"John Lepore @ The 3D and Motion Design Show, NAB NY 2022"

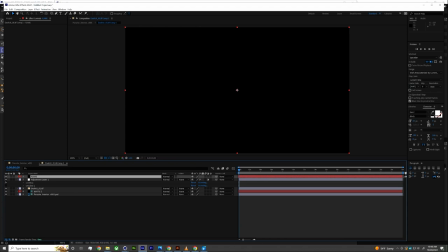[35:56]
Anyone that's ever worked with me knows that I'm a pretty simple guy.
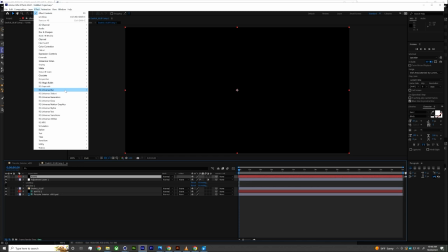[36:02]
I'm a pretty one note dude. You saw I did like everything using this one spline wrap tool.
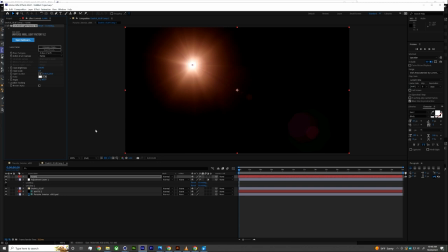[36:07]
If there's one other thing that I lean on way too much, it is lens flares. And within the Red Giant suite, you have the awesome Null Light Factory tool, which can create all different kinds of lens flares.
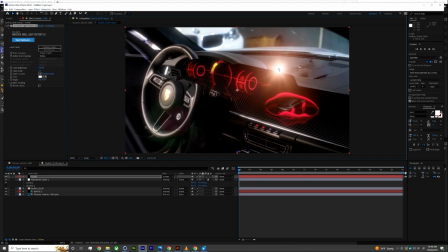[36:20]
Got to be really careful when you're using lens flares, though. You don't want to just be like, oh, okay, there's like a Tinkerbell flying through the scene.
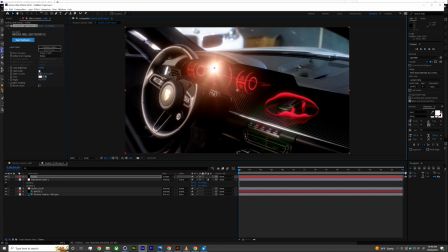[36:27]
You want to find like a luminescent area of interest that could be a light source. And I'm going to place this on top of that yellow area. And I'm actually going to make the lens flare pretty small. I'm going to make it relatively small set. It's just a little highlight kick.
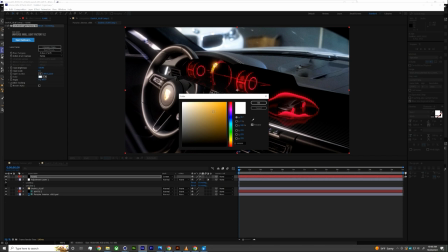[36:43]
We can add some color to it to match that yellow that was in that element.
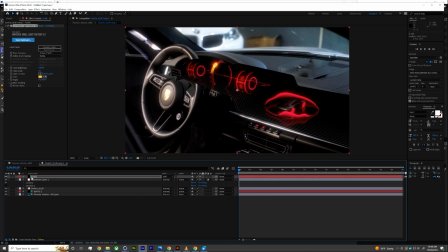[36:49]
And I'm even going to bump the blending mode from screen up to add, which will add just a little extra heat. And so little touches like that, sometimes I'll go through and I will make numerous instances in a scene of small lens flares,
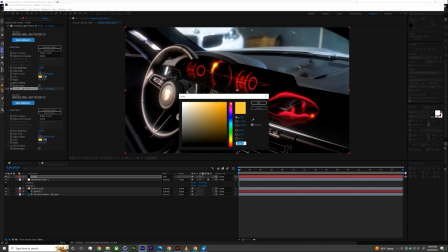[37:06]
more than anything, just to help make it feel as though like the level of luminance and lighting within the display is a little bit inconsistent.
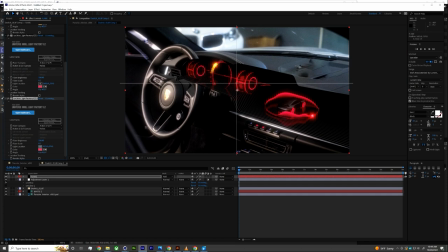[37:14]
That can make things feel a little more natural, a little more dramatic and fun. So drop a couple extra lens flares in here. That's feeling pretty cool. I'm pretty happy with how that is coming together.
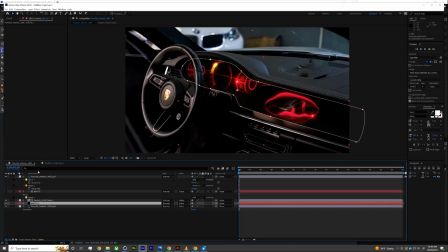[37:33]
Let's do something else that's cool with a lens flare.
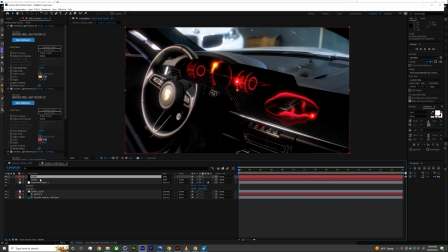[37:39]
I'm going to duplicate my lens flare layer. Let me make it so that I've got only one instance of Null Light Factory. We're going to bring the scale right back up. And you know what? Let's actually do this.
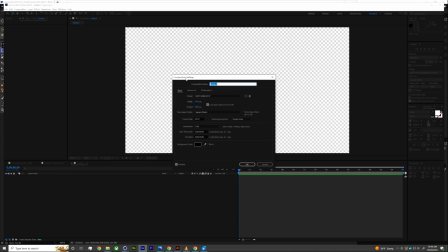[37:54]
We're going to cut this guy out of here. We're going to make a whole new comp. And I'm going to go into my comp settings. I'm going to make this comp completely square because I have a plan.
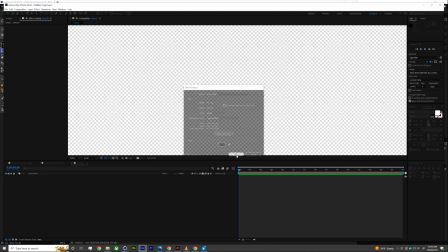[38:08]
We're going to put a black solid in here.
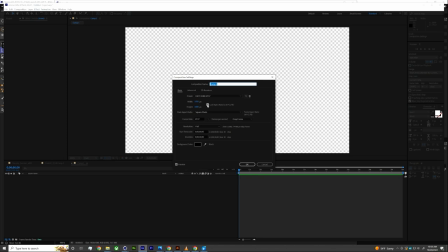[38:12]
Oh, whoops, that did not make a square comp because my aspect ratio was locked.
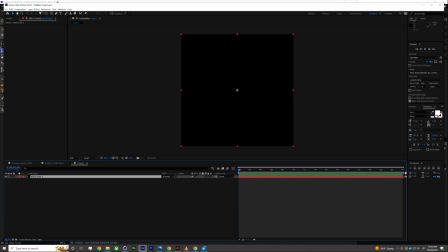[38:18]
So let me uncheck that. 1920 by 1920. We now have a square composition. I'm going to put a black background in here. I'm going to drop in another instance of Light Factory and let's see what we've got for other lens flare options.
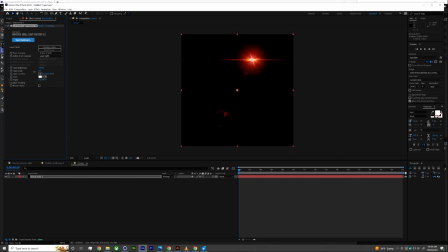[38:36]
Ooh, this one's pretty cool. That looks pretty wild. I want to do something that feels a little different, a little unique, and a little distinct.
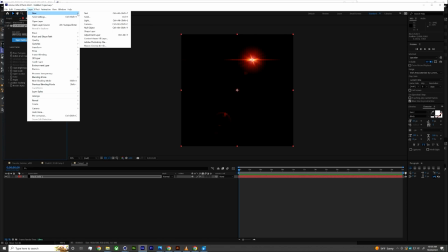[38:43]
I've got a bunch of radial elements in my scene. And so what I want to do is have one of these streaky,
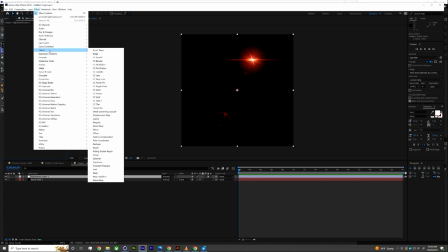[38:51]
anamorphic lens flares, but have it be at the same time somehow circular. So I'm going to go in here to distort. And I am going to use, what do I want to use?
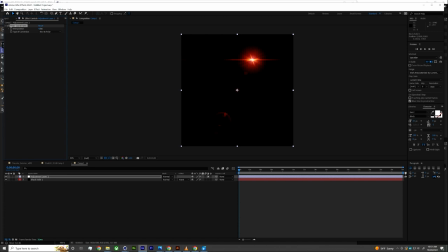[39:03]
I want to use polar coordinates. And polar coordinates, when I set this from rectilinear to polar,
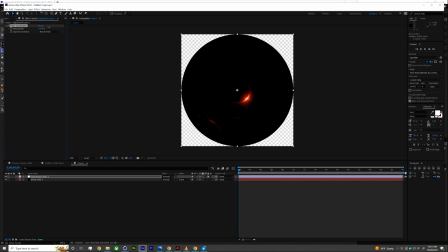[39:09]
and I turn up the interpolation, it's going to take my scene and make it effectively wrapped into a circle. And now I have this lens flare element that I can play with the position of it and see where it falls on screen.
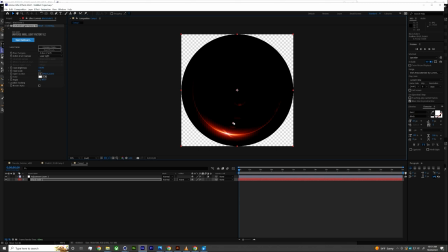[39:27]
And to me, this is a really interesting effect. It feels now less like a lens flare and more like almost like a sunrise over a planet or something fascinating along those lines.
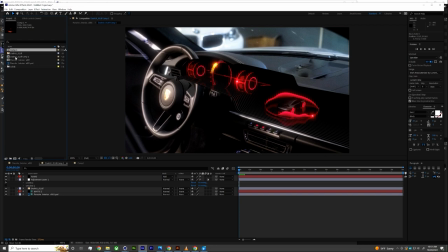[39:36]
So I've got that busted out as a pre-comp.
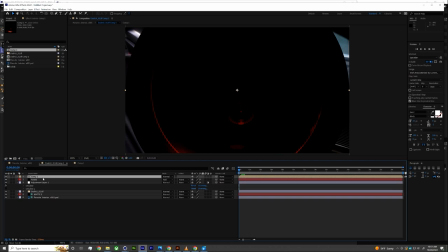[39:42]
Let's take that in here.
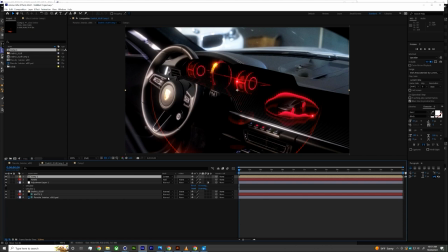[39:46]
And I'm going to, for right now, I'm just going to corner pin it.
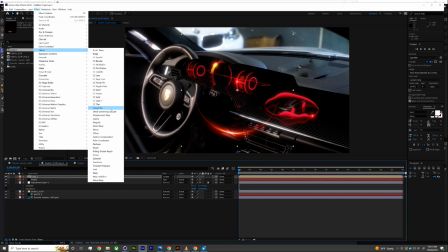[39:52]
If I was spending a little more time with this, I'd probably import my Cinema 4D camera into After Effects,
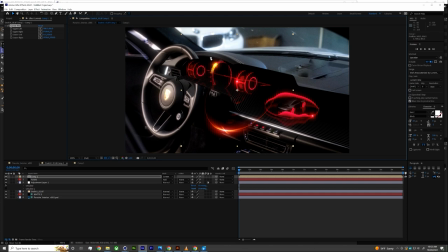[39:59]
which would allow me to do a great job of really easily placing it alongside some of my elements.